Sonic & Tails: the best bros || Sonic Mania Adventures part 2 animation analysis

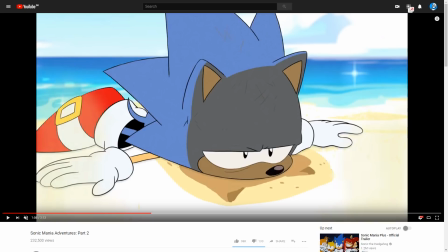[16:23]
They don't really let him be a visual punchline in the same way that these animated shorts do,
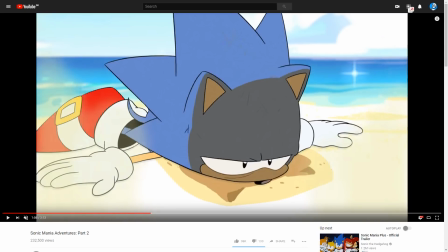[16:29]
where Sonic actually gets to have his nose kind of slowly come out of the sand like that,
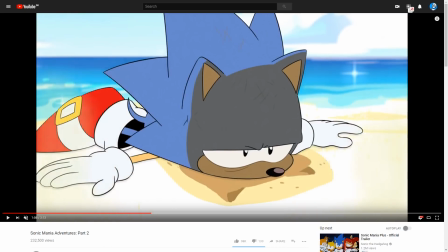[16:33]
which is also a lovely little detail. Like, look at the motion his nose goes through as he pops his head out of the sand. He's like, that feels like a Monday morning to me.
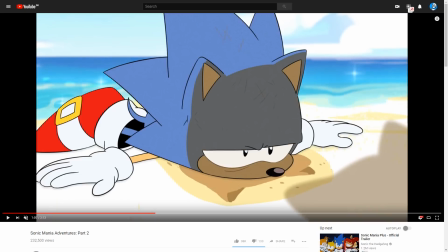[16:46]
And the way he lifts his eyebrow there, I was like, yeah, do you want to laugh at me?
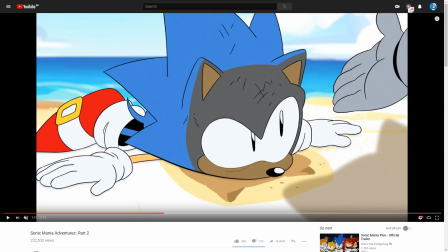[16:52]
What? And Tails, of course, just happy to help his friend. And here, a lovely subtle bit of animation as Sonic... Take a look at what his eyes do as he looks at the hand. They just do these tiny little twitches back and forth,
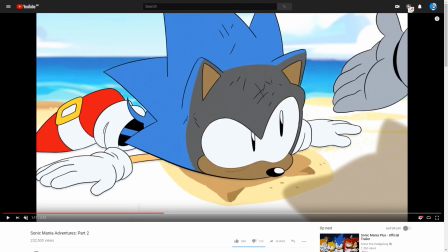[17:06]
as so he's kind of scanning the situation out a bit and determining, how am I going to respond to that hand?
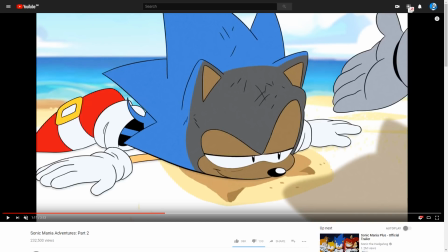[17:12]
Am I going to play it cool, or am I just going to take the hand of my good friend? And you can see him make a decision with a smile.
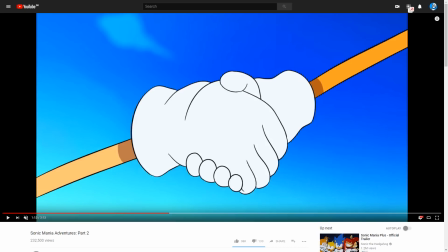[17:19]
Right, and that's the setup that we discussed earlier. We set up that Sonic introduces himself to Tails, or reintroduces himself, as it were, by playing the cool guy, by playing Speed of Sound, Too Fast for the Naked Eye, Sonic the Hedgehog, hey,
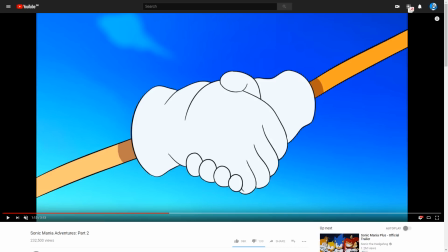[17:34]
what's up? And then we get the payoff on that, which is that Sonic actually can't handle Eggman alone. He needs his friend, and so when he decides to accept Tails' help, it's Tails who's inviting him up. Like, it's Tails who's inviting him to come fight Eggman with him. It's not Sonic who's allowing Tails to come with him.
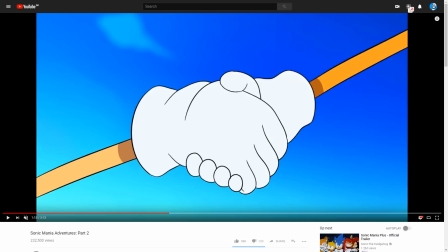[17:54]
It's Tails saying, hey, pick yourself up, buddy, we got this. Let's go. And again, that kind of subtle shit is just my jam, because it's such a good way to explain their relationship to each other. It's such a good way to explain their friendship, that like, it's not just Sonic playing cool and Tails being a fanboy.
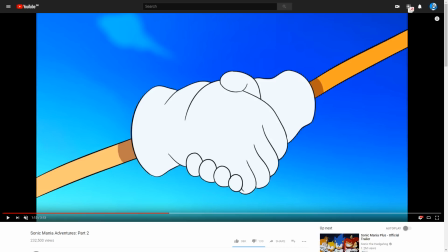[18:10]
They are genuinely friends who help each other and pull each other up. That's so good. It's just, I love it. It's so good.
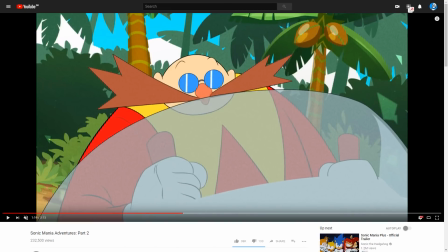[18:21]
Okay, back to Eggman, and once again, Eggman's expressions are also just kind of lovely.
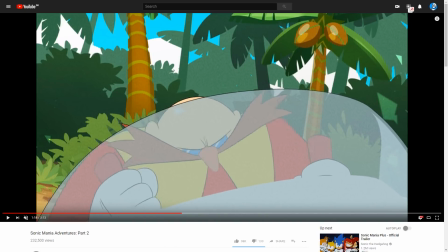[18:26]
I love the way they use the eyebrows and the glasses to really create these squished down and very wide expressions.
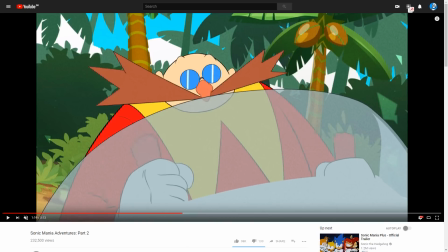[18:33]
Because you can see he gets stretched out a little bit as he goes up. You can see the eyes especially get stretched out a little bit, and then he kind of settles. His mustache kind of follows him up, which makes him look a little bit like a peacock or something, which is a lovely detail.
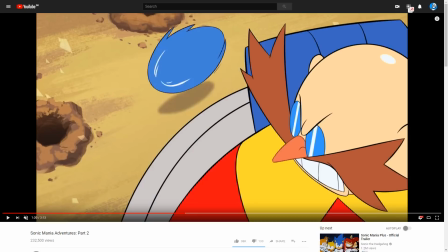[18:50]
And I could watch this all day, but look at the way they transition once again from, like, when they do Sonic in his spin form, and here's a little animation mistake where Sonic appears on top of Eggman's beard,
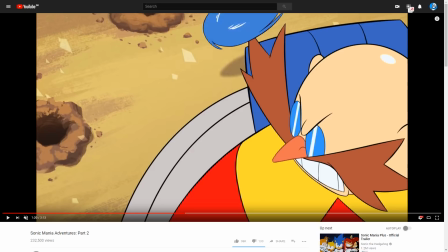[19:04]
which is not supposed to happen, or mustache rather, why am I saying
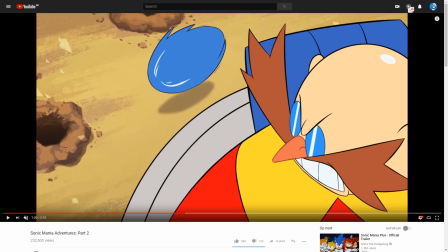[19:07]
beard? When Sonic is a spinball, like, they don't bother animating a whole bunch of cycling spin frames, they just animate the iconic shape of Sonic in a spinball, and then they kind of, you can see, look at these two quills at the top of Sonic's ball right now. Look at those two quills.
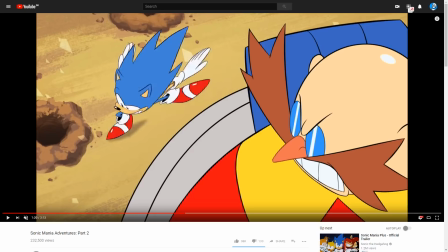[19:24]
You can see how they naturally transition into forming his hair, and that helps sell the idea that he's unfolding,
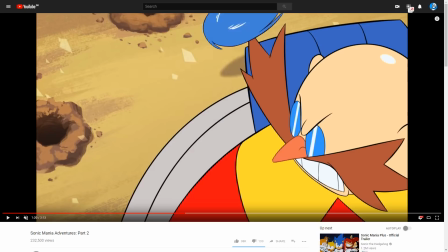[19:31]
that he's unfurling, because you can, there's an object there that you can track that's consistent from one frame to another,
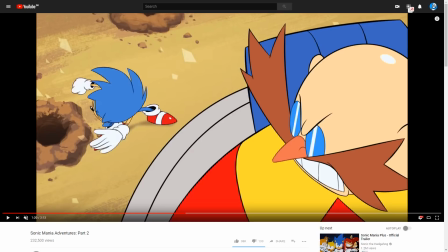[19:38]
and you can see his hair is so much bigger, and then he kind of, his quills are so much bigger, and then they grow a little bit shorter as he transitions into regaining his normal form. And again, he's so squishy and bouncy. It's so charming and lovely.
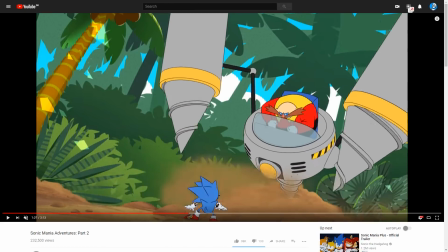[19:54]
By the way, it's also really effective use of the camera shake. Like, for most of these shorts, the vast majority of it, the camera is extremely steady.
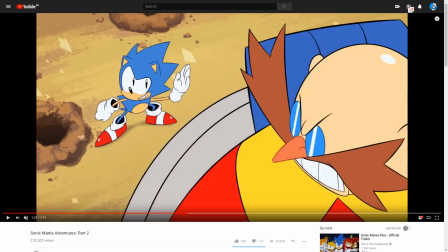[20:02]
You get these very solid held shots. Like, there's no affectation of being handheld camera or anything, but then when they need to sell an impact, that's when they do the little camera bounce.
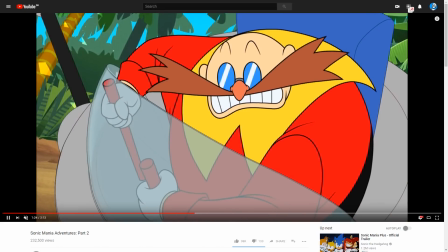[20:14]
Which is, from a directorial perspective, it's a really solid choice. Because it allows him to do something like this, where Eggman reacts to a screen shake.
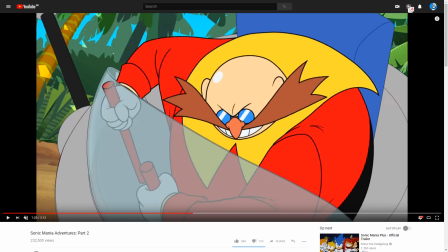[20:25]
We don't know what's happened, but just even without sound, we can tell, okay, something impactful has happened,
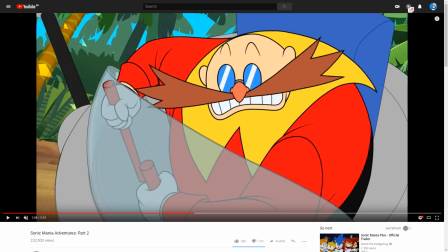[20:31]
because that has been set up for us multiple times, that whenever the screen shakes, that means something hard has had,
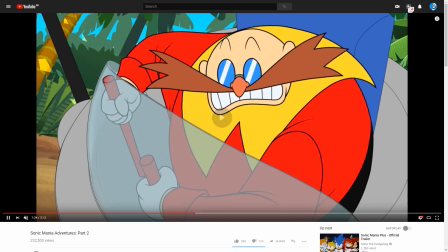[20:37]
something has had a powerful impact on something else. In this case, that something is Tails.
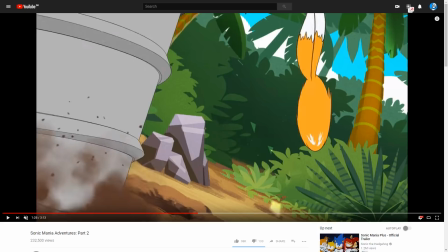[20:42]
And again, you can see how they use a continuum. You can see how his feet appear first as he touches down.
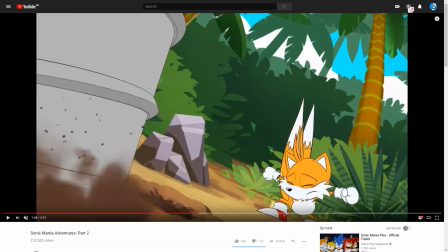[20:50]
And then you can see it's the tails for Tails that really transition him from being a ball into being the little fox,
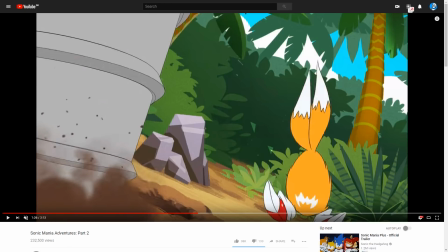[20:57]
which is a very clever way to do it. You can also see that the tufts of hair on the top of his head kind of emerge out of his tails,
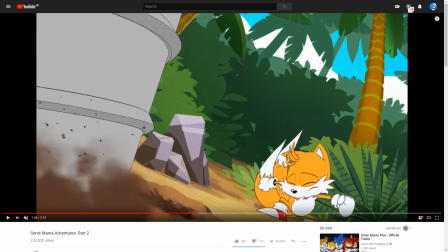[21:03]
like out of that same shape before resolving into the actual character.
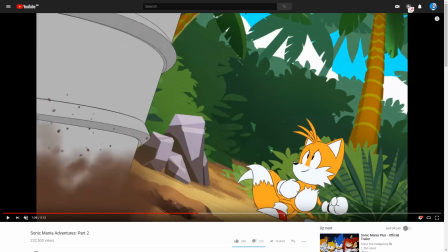[21:07]
And lots of squash and stretch going on here as he comes back out into his combat pose.
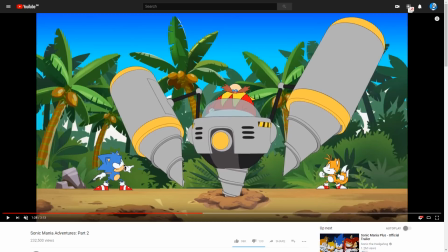[21:16]
And here is another wonderful... Again, it's this thing of lingering just a little bit too long. Like, we don't go directly into the action. We linger on this shot, watching Eggman kind of go, wait, hang on.
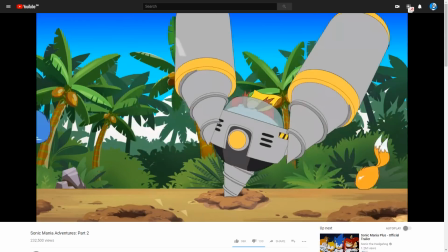[21:28]
2 is more than 1. Oh, God! Ah!
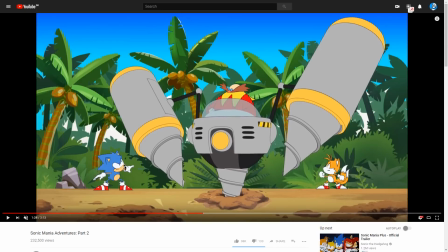[21:32]
And it's that comedic timing is just, for me, that's so freaking on point. Because he's just kind of like, well, this is probably going to be really bad for me. And then... because the stillness of that moment is followed by extremely rapid motion, like bang, bang,
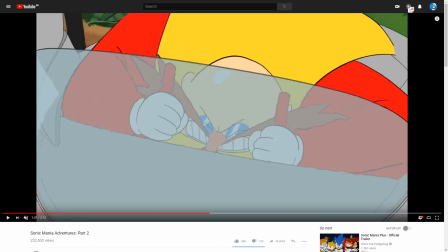[21:51]
bang, bang, and Eggman just getting kind of bitch slapped back and forth, essentially, which is just really well done,
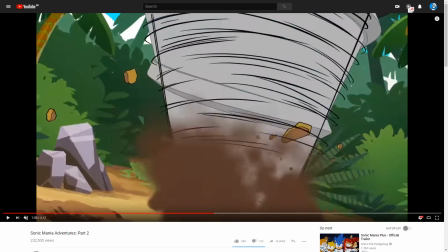[21:58]
I think. Speaking of things that spin, here's something interesting going on, because they're combining 3D animation and 2D animation. We've still got the 3D drill going on, but over the top of that, they have layered these cycling frames of speed lines, which helps without actually speeding up the motion of the drill.
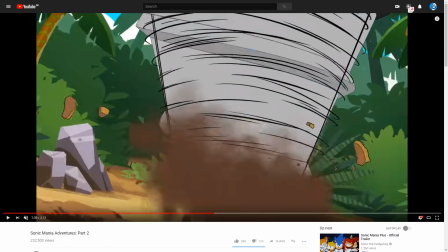[22:17]
Like, if you take a look at how fast the
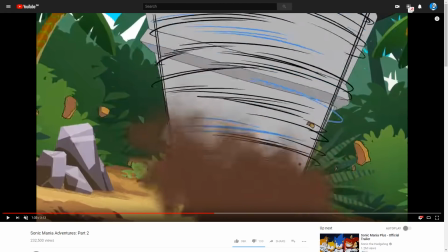[22:22]
grooves are proceeding down the drill, which is weird, by the way, since if it's drilling into the earth, they should be moving upwards.
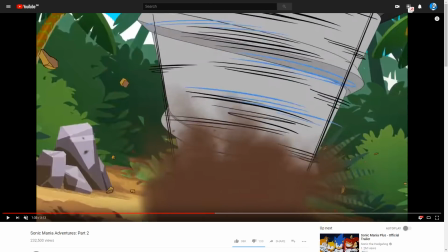[22:28]
They don't change speed, they don't go any faster, but the animators have,
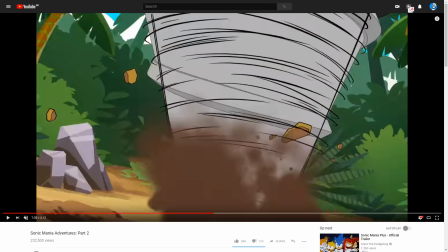[22:32]
instead of having to render the drill going much faster, which is difficult because, again, they have limited frames to do this, so it's hard to get that 3D model to look like it's moving fast without giving it a whole bunch of extra frames, which makes it look too smooth, which makes it look uncanny valley, like it doesn't belong in the same universe.
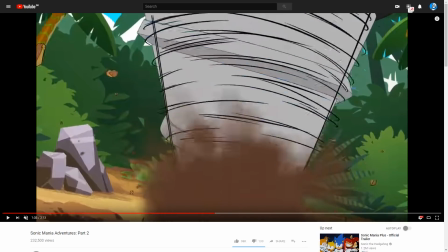[22:50]
So the solution to that problem, a whole bunch of speed lines that just sell that the drill has actually powered up and is moving a lot faster,
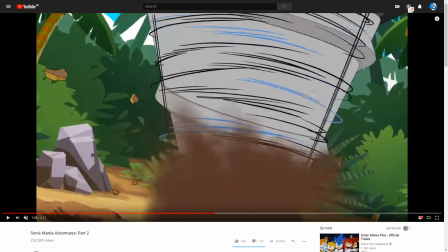[22:57]
even though in reality the drill is moving at exactly the same speed it has been.
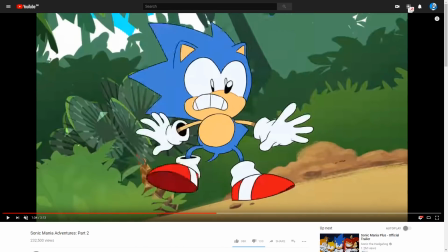[23:01]
And again, you can see, again, it's that same, whoa, I'm about to fall over motion.
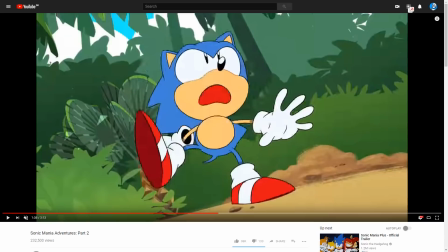[23:07]
It's exactly the same one as the one they used on the plane.
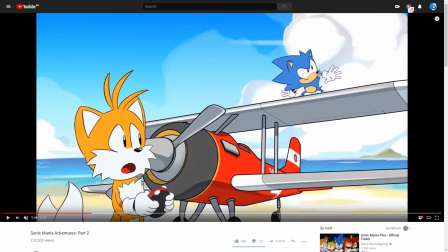[23:14]
And that's a lovely continuum, like that every time Sonic, the ground shakes underneath him and he's about to fall over, he uses that particular animation from inside the games.
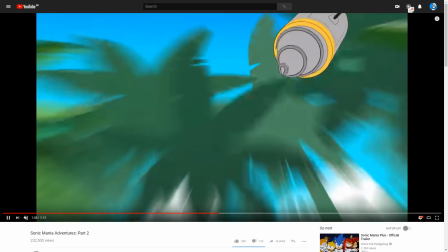[23:25]
And that's just a lovely little detail that I'm really pleased that they managed to remember.
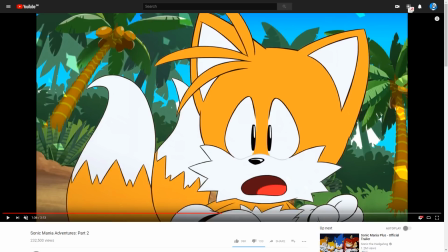[23:32]
And again, a little bit of subtle facial acting as Tails, he sees Sonic is in trouble, right?
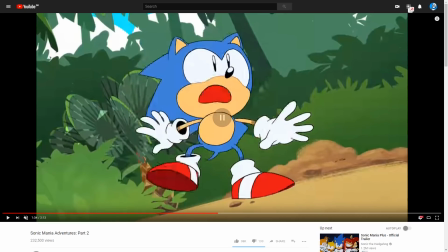[23:38]
Sonic can't move because he's being immobilized by all the ground moving around him.
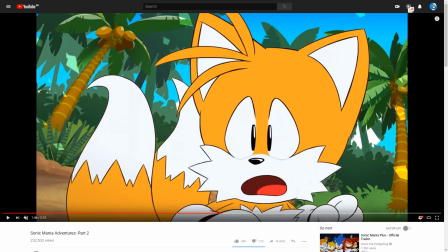[23:44]
And then Tails sees Sonic is in trouble, and then that little dash of the eyes up,
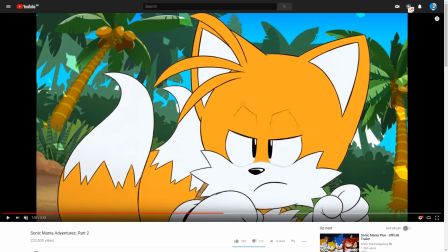[23:49]
and then that moment when he decides, okay, I'm gonna be Action Tails for a moment.
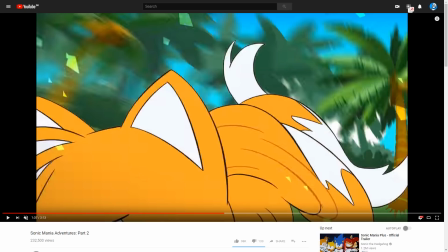[23:56]
And it's a lovely little bit of animation when they spin his tails into, you know, being the helicopter blades that they're supposed to be.
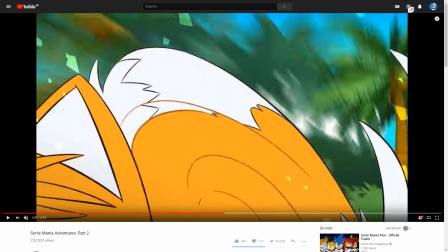[24:04]
They kind of merge together and get squished a little bit, and then they turn into this complete motion-smeared blur, which really works very well.
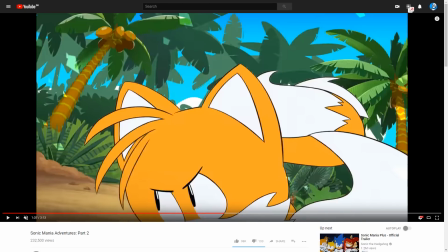[24:12]
But unlike the motion where Sonic was dashing into the frame earlier, here, there's no speed lines. They use a blur effect on the background instead, which is less powerful, which also keeps, you know,
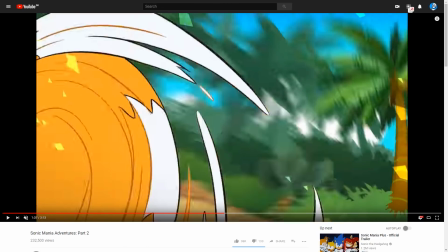[24:23]
Tails' relative power level in terms of speed just a little below what Sonic displays, which is a lovely little touch.